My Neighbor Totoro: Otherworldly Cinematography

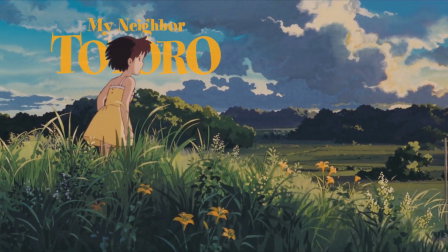0s
My Neighbor Totoro is unlike any film I've ever seen. Where there's normally quick cuts, each shot has time to breathe.
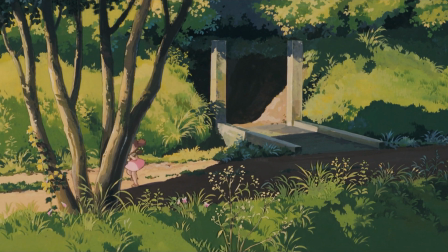8s
Where there's usually a soaring soundtrack, the only thing we hear is the quiet ambience of nature.
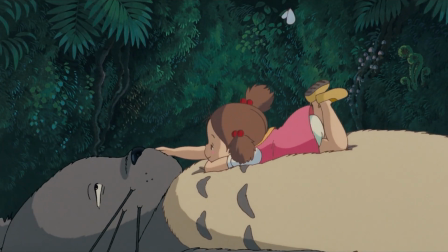16s
And where complex and over-the-top cinematography is often praised, each composition is simple and serene.
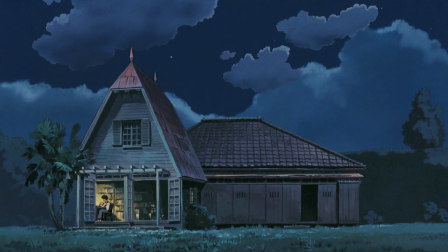24s
In this video essay, I want to explore the cinematography of My Neighbor Totoro.
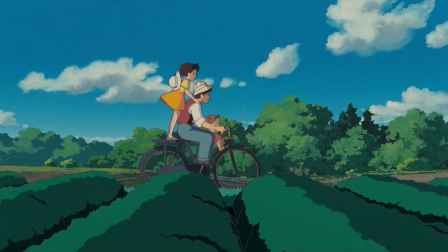30s
I want to uncover what makes it so special and how its visual palette is like none other.
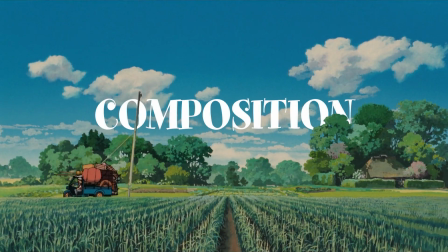36s
This video will be broken down into 4 parts: composition, camera movement, lighting, and color.
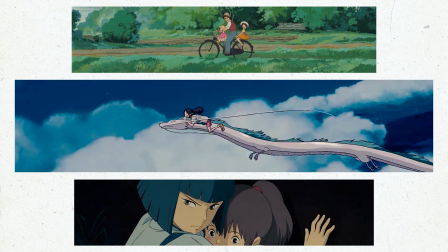44s
As a fairly new fan of Studio Ghibli films, I would definitely not call myself an expert in regards to their subject matter and meaning.
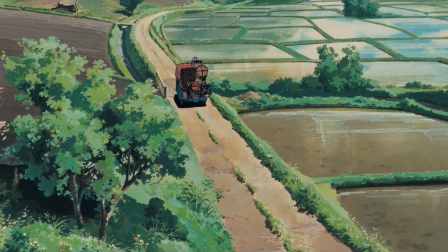52s
But I would love to discuss what I've discovered so far and encourage you to leave a comment if I missed anything or if you have any insight of your own.
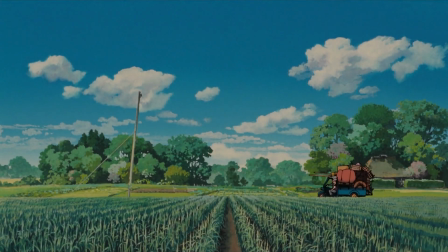63s
With that being said, we will first break down the cornerstone of cinematography: composition.
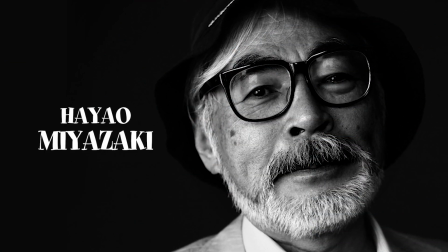71s
Hayao Miyazaki, director of My Neighbor Totoro,
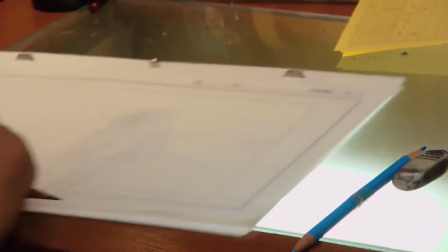74s
and his team are masters of crafting beautiful compositions that pull the viewer deeper into the story.
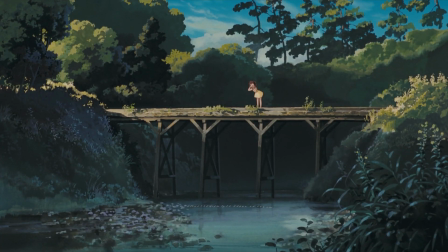81s
Composition refers to how the elements on screen appear in respect to each other and within the frame itself.
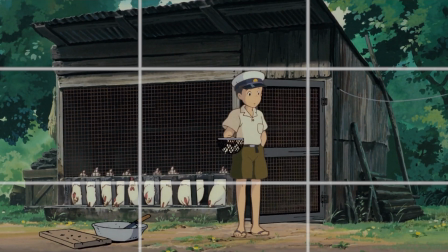87s
Each shot throughout the film is perfectly balanced, letting each element on the screen share the space evenly to avoid visual clutter.
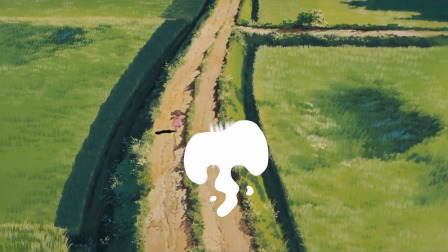96s
A classic Miyazaki composition is the ultra-wide shot, often used to establish a new scene.
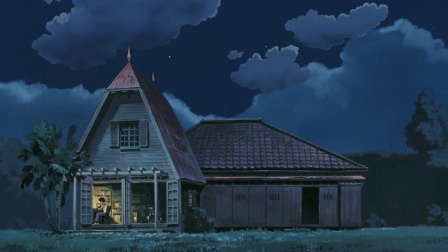103s
These shots are highly immersive and provide an amazing sense of scale, with the characters appearing as no more than pinpricks on the screen.
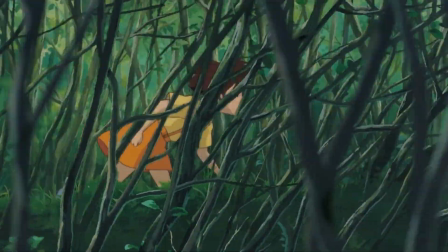111s
Another key aspect of the film's compositions is the amount of depth depicted in each frame.
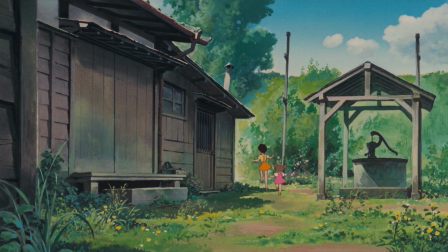117s
This depth is achieved through a combination of foreground elements and detailed backgrounds.
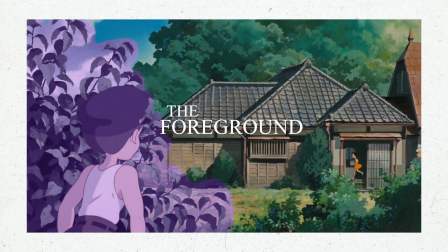124s
The foreground in many shots is slightly out of focus, to mimic the way our eyes or camera would see the scene. The midground is usually where the main action is taking place, and generally has the most detail.
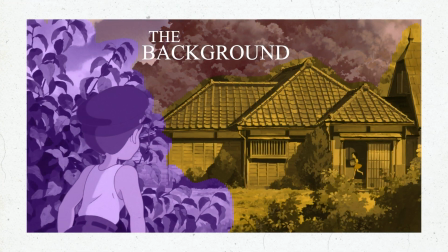137s
Finally, the background is pivotal for painting in the world that surrounds the characters.
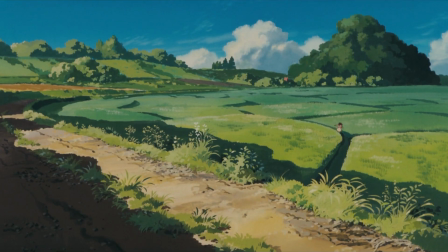144s
Sometimes intricately detailed, other times painterly and soft, it adds the final layer of depth to an image.
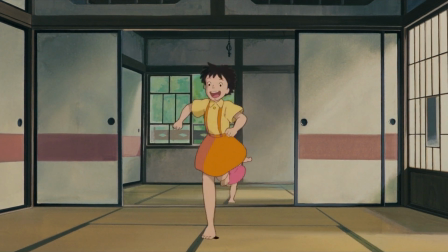153s
Another recurring composition technique seen in the film is having a frame within the frame.
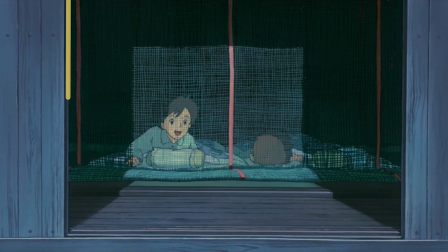159s
It draws the viewer's eyes to the subject of the image and can convey additional meaning to the scene.
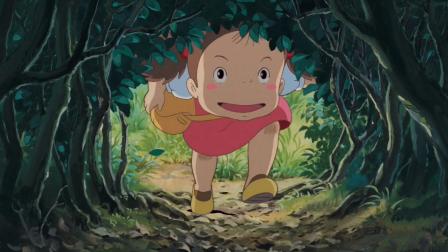165s
For example, in this composition, the dark forest surrounding the bright,
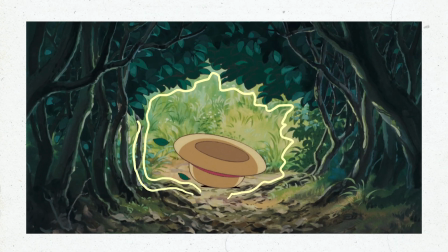169s
sunlit grass gives the feeling that the character is leaving safety and heading into unknown territory.
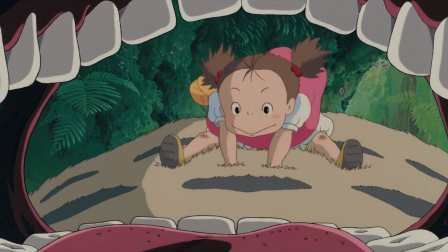175s
I wanted to quickly add that there's a ton of other composition techniques used to convey additional meaning throughout the movie.
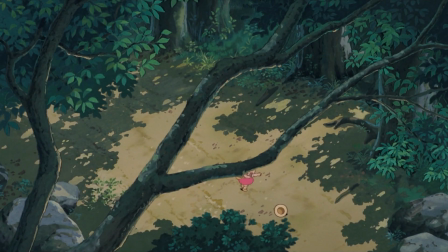182s
In this high-angled shot peering down through the trees, it insinuates that something is watching the little girl.
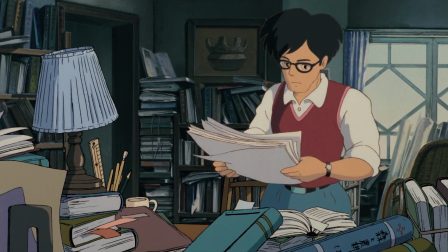188s
In some shots, the frame is cluttered and complex, while other shots are simple and minimal.
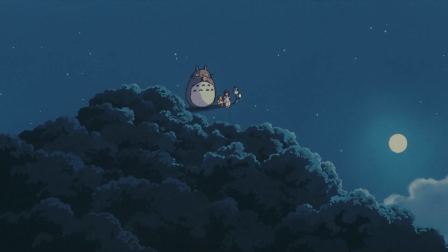193s
The contrast between these two can inform the viewer of what the scene may be trying to say.
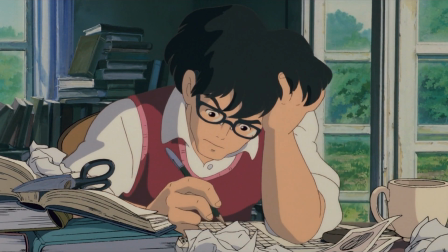198s
Is the character stressed out and scattered, or are they focused and at peace?
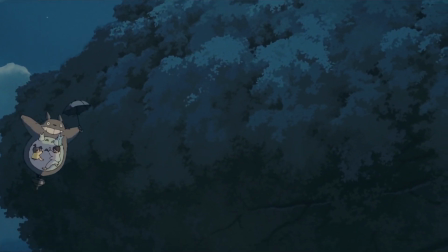204s
Along with creating beautiful compositions, cinematography also includes the movement of the camera.
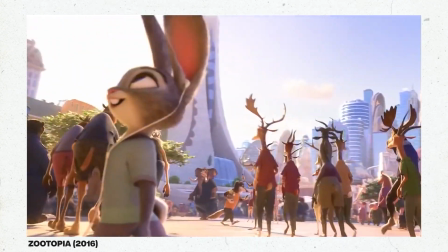211s
Unlike many modern-day animated films, a large majority of shots in My Neighbor Totoro are still,
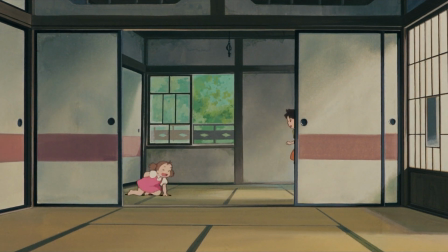217s
letting the characters move throughout the scene, similar to a stage play.
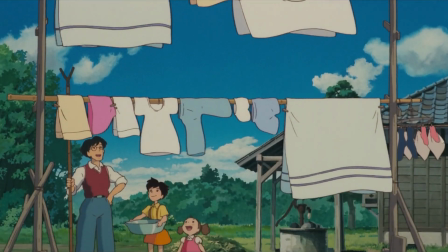222s
When the camera does move, it's either panning or tilting, zooming in or out, or dynamically tracking the action.
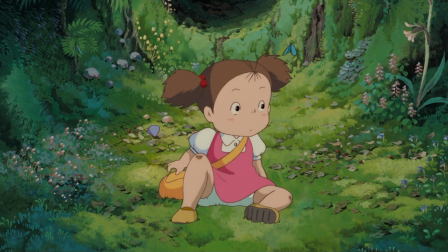230s
Panning or tilting shots are largely used in 3 ways: to give the audience perspective of looking through a character's eyes,
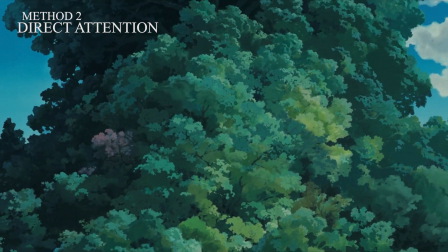238s
to direct the viewer's attention, or to transition between scenes.